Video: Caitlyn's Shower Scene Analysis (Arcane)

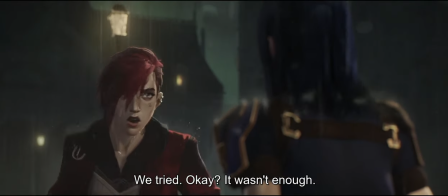[8:06]
regret and pain over how she took a huge risk and put herself out there voicing
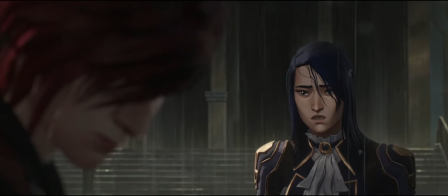[8:12]
the hitherto unsaid what about us despite the fact that Piltover and the under sitting may be oil and water she's asking Vi for a relationship anyway and
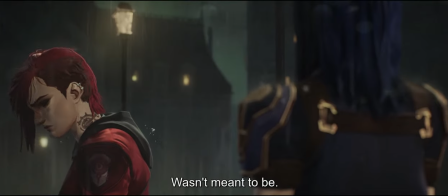[8:26]
being shot down and even though Caitlin figures out that Vi
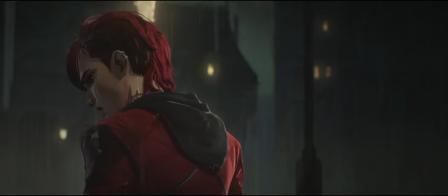[8:32]
is just saying that to protect her in some way. The rejection still hurts.
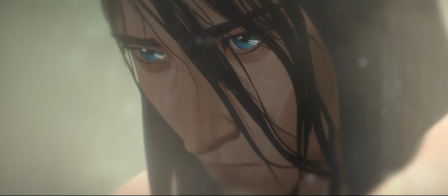[8:39]
And this leads to anger. Anger against Vi for taking control, for making choices for her and not with her,
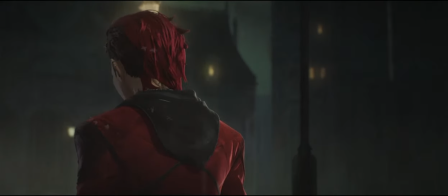[8:47]
just like her parents, Marcus, and society in general do.
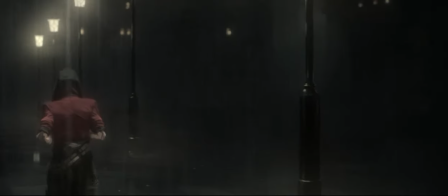[8:54]
And lastly, she feels powerless and frustrated because even though she plays this scene in her head over and over again.
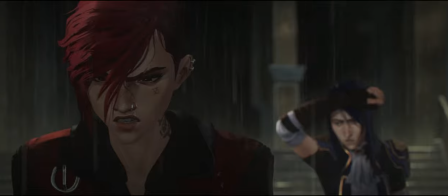[9:02]
She cannot seem to come up with a way to fix things,
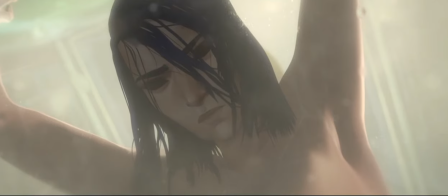[9:05]
hence the futile pushing against the solid wall of emotions that will not go away.
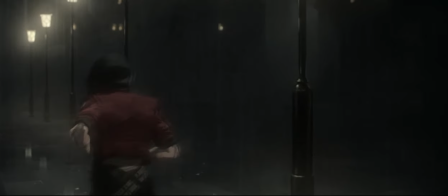[9:12]
You can almost hear her thinking, how could you do this to me?
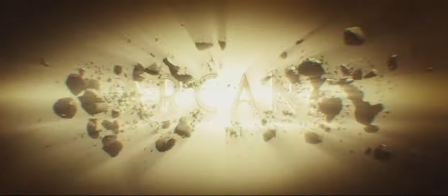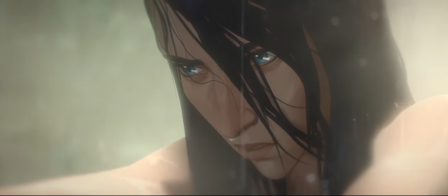[9:26]
The music underscores and emphasizes these feelings since the ongoing
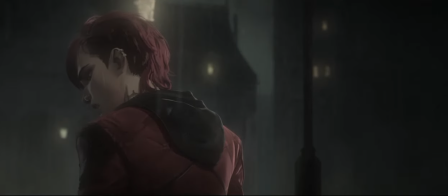[9:31]
crescendo comes to a climax as we have the extreme close-up of Kate's face.
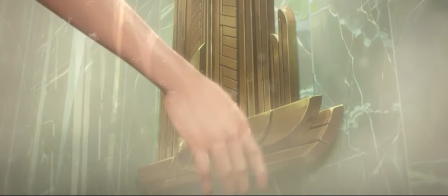[9:38]
The violin masterfully plays even more emotion into the scene.
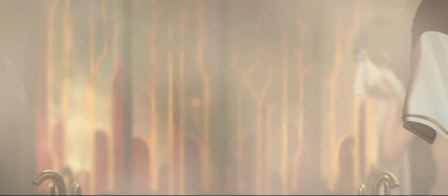[9:43]
The track is called Fallout, which I think is very telling.
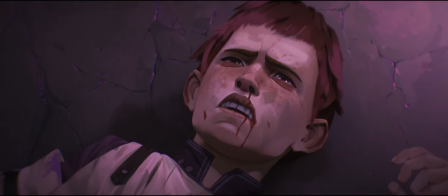[9:48]
It starts while we see Jace's fallout from his act of war, a boy killed.
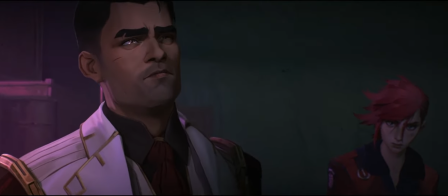[9:55]
But most of the track and its climax is during the shower scene, so we must assume that the name applies here too.
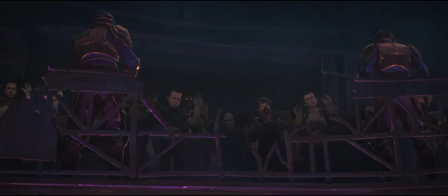[10:02]
This is the fallout of Vi's rejection.
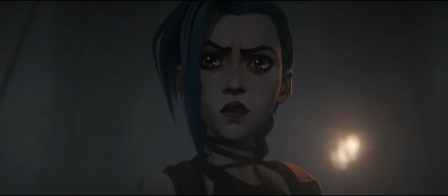[10:05]
It is the fallout of the struggle between Vi and Jinx, Vi and Silco, between Piltover and Zorn.
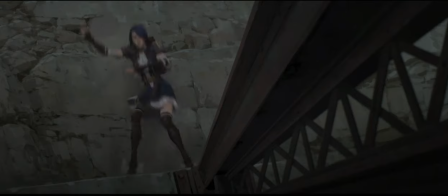[10:14]
Caitlin has thrown herself into this conflict and is affected deeply by it.
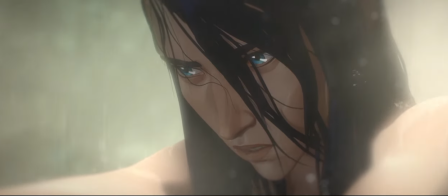[10:20]
She is in turmoil, and the darkness rising in her is unlike anything we have seen in this intrinsically good character before.
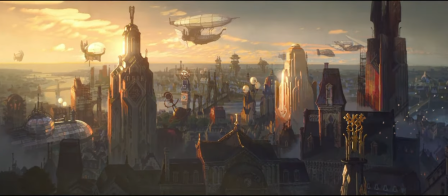[10:31]
The setting further offsets the war that is going on within Caitlin.
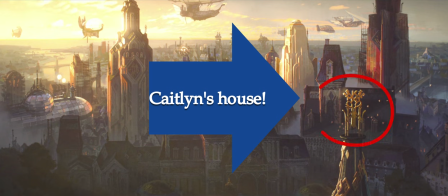[10:36]
She's standing in this big shiny house of hers.
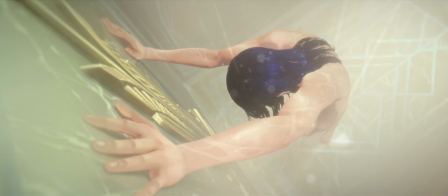[10:40]
A massive bathroom, brightly lit and covered in expensive green marble.
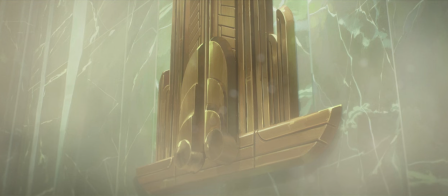[10:46]
The fixtures and handles are grandiose and golden, almost looking like a big shiny house.
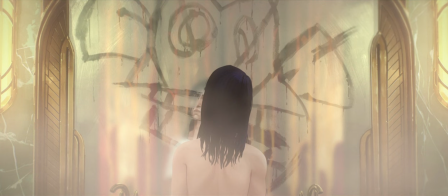[10:53]
And the entire bathroom is bigger than the childhood den she and Vi stayed in when Vi was injured.
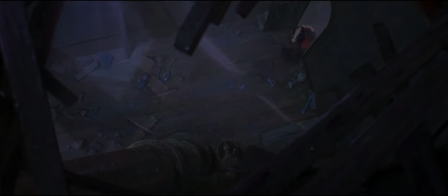[11:00]
The contrast between Caitlyn and Vi has never been more pronounced and Caitlyn feels it acutely,
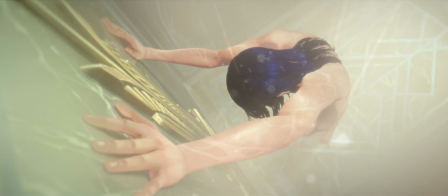[11:07]
pushing against it, even though this space is a safe place for her.
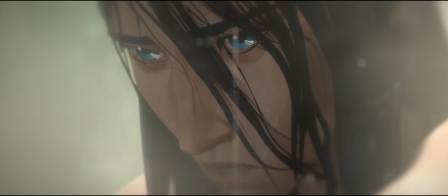[11:13]
She is naked and alone with her most private thoughts, letting them show on her face, thinking that no one else is there.
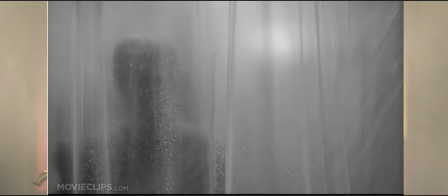[11:23]
Classic trope of vulnerability, being naked in the shower and then being attacked.
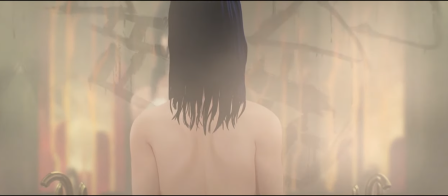[11:28]
But it is not until we see the monkey drawn on the mirror that we understand what the outcome of the scene is,
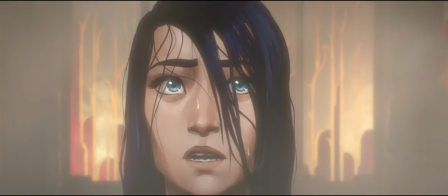[11:37]
what the fallout really is.
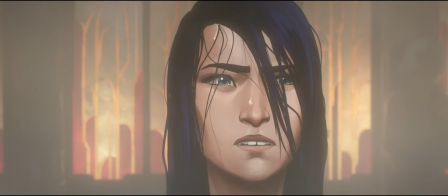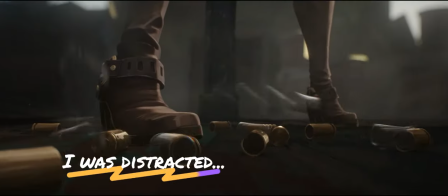[11:47]
As an experienced analyst, I probably should have seen this coming. I mean, being attacked in the shower is a pretty common gimmick.
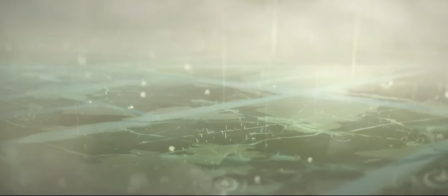[11:57]
Moreover, there was brilliant foreshadowing in the previously mentioned blood spilling from Caitlin's leg.
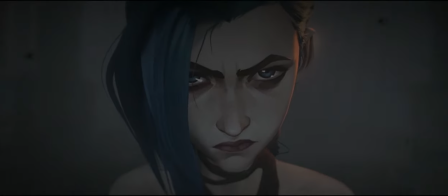[12:03]
Who gave her this wound? Jinx. It is from the Firelight Bogbot explosion on the bridge.